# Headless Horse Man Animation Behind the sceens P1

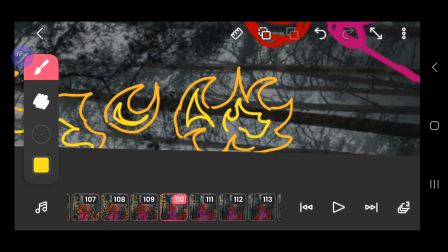So like the body is a different color from the horse's body and the head,
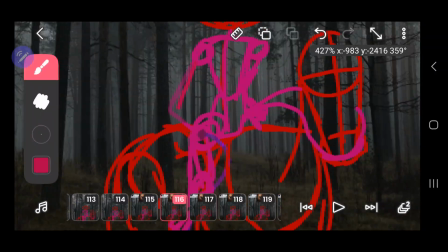because that's gonna move, and then of course the whip is a different color so I can see that compared to everything else that's under it.
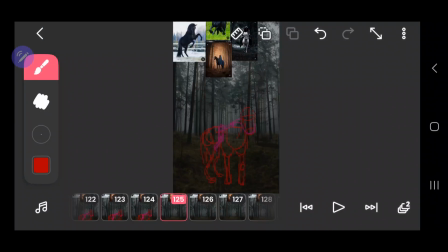And then the arm becomes a different color whenever it needs to move to create the whip
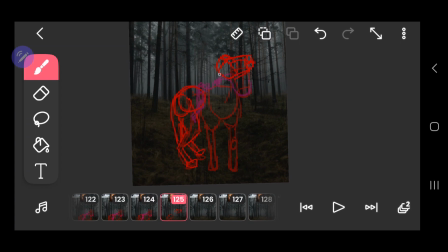motion, because that's how I want to happen. For the whip to strike, spooking the horse, making it run off screen, and then for the Headless Horseman to like dump a bucket of blood over the camera
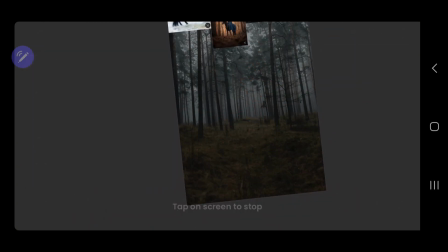and whatnot. So I'll have the horse kind of jump up, do like that.
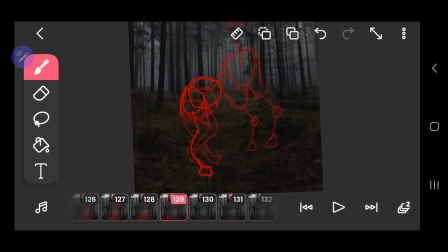I feel like it's almost like a heroic pose when the horse jumps up and then like goes neigh.
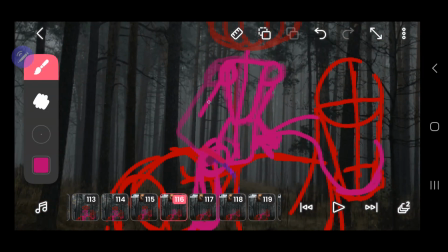And then moves his arms and legs down.
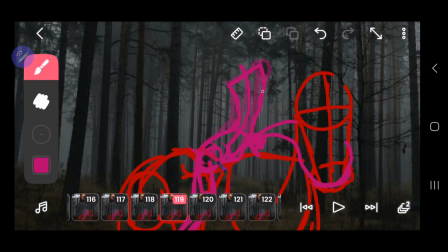You know that like epic heroic pose that every dude on a horse does.
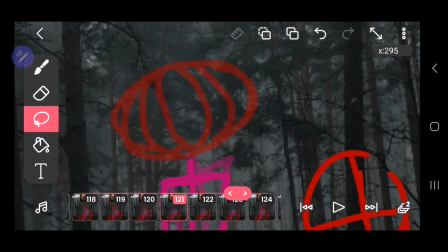So I had to have that. And whatnot.
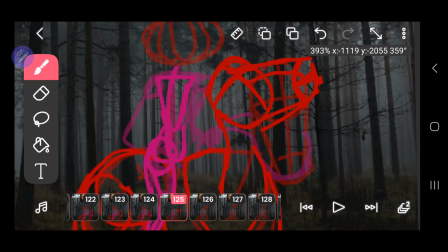And what was really funny is that I used a video,
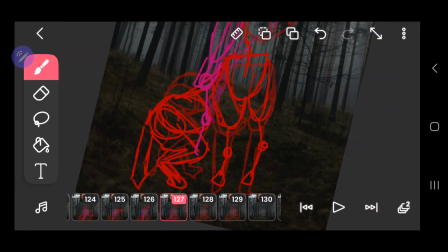a reference video of a horse jumping
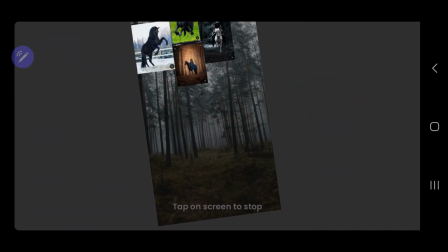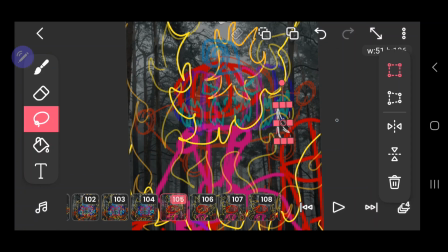sorry, I lost my train of thought.
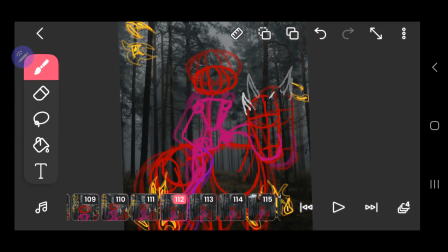Was like jumping but overextended and ended up flipping over and whatnot.
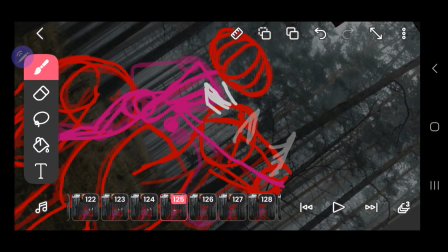So I was able to really see how the horse extended and whatnot.
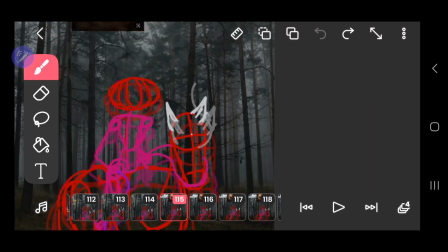Here you can see I'm adding in the ears, because I did a little study to see what the ears do with the horse's emotion
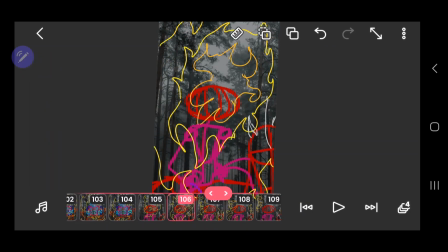and whatnot. And I looked at some videos whenever horses were spooked, and a lot of times their ears were pointed back.
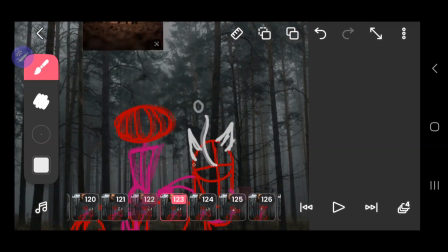So I wanted to do that. As well as like whenever they jump up, they also kind of tuck them back a little.
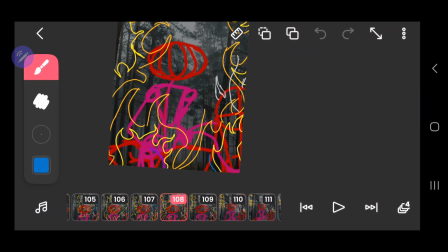Here, you can see like this weird tail that I had put on top of the head.
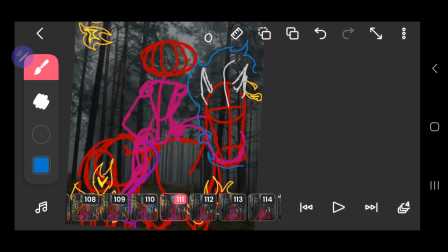That is the motion of the flame that I wanted to have on the head.
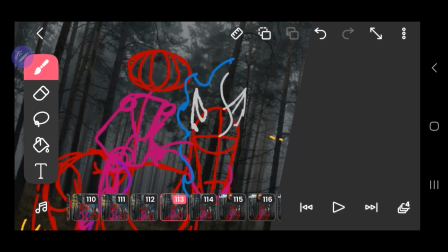And then the circle that comes off of it is like the particles that break off of the fire and whatnot.
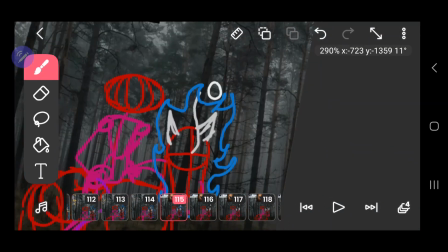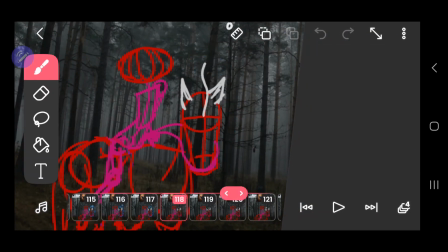I also had decided to put ears in after because it's a skeleton head.
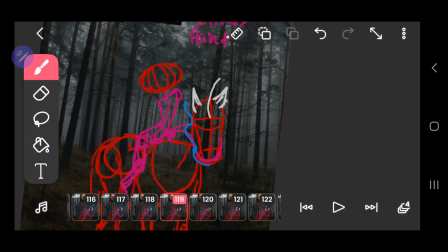They don't have ears. But I was like, I can make it look
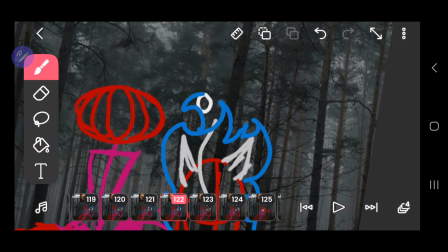like the ears are a part of the flame and that they slightly move a little bit with the flame, which I did kind of do.
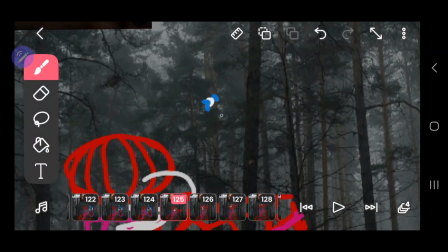I maybe have gotten a little lazy with that part and whatnot.
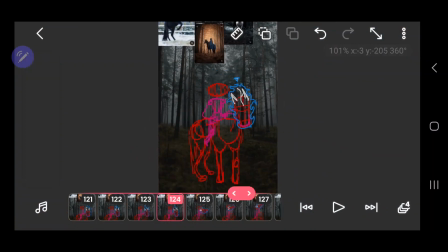So I actually really enjoyed drawing the fire
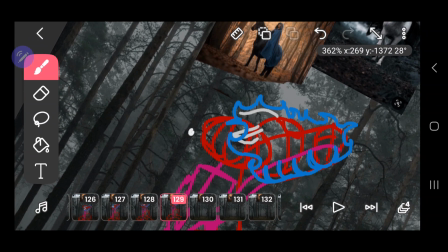animation on the horse because it came out really nice and it moved very nice.
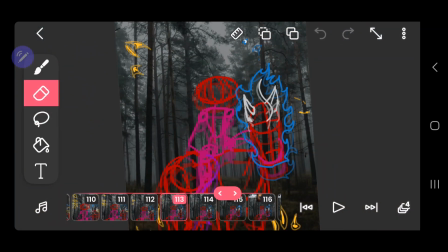So here I'm working on the
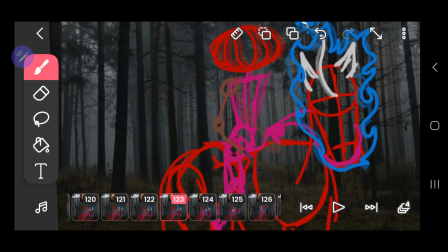whip motion again, of course also using
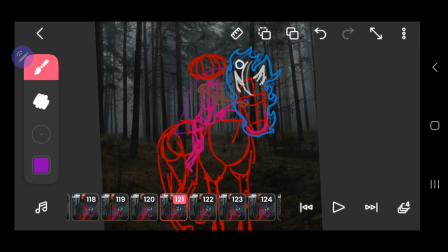reference to see how far up the arm goes and whatnot.
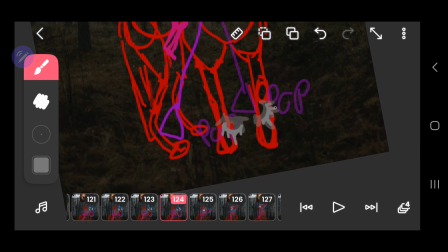And I used like professional whip guys
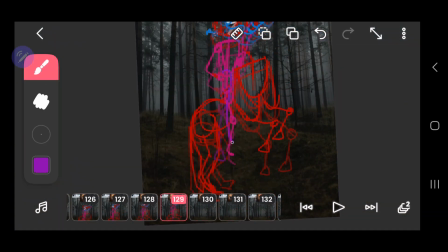and whatnot, and then I also added like a small little action to show when the whip like snaps.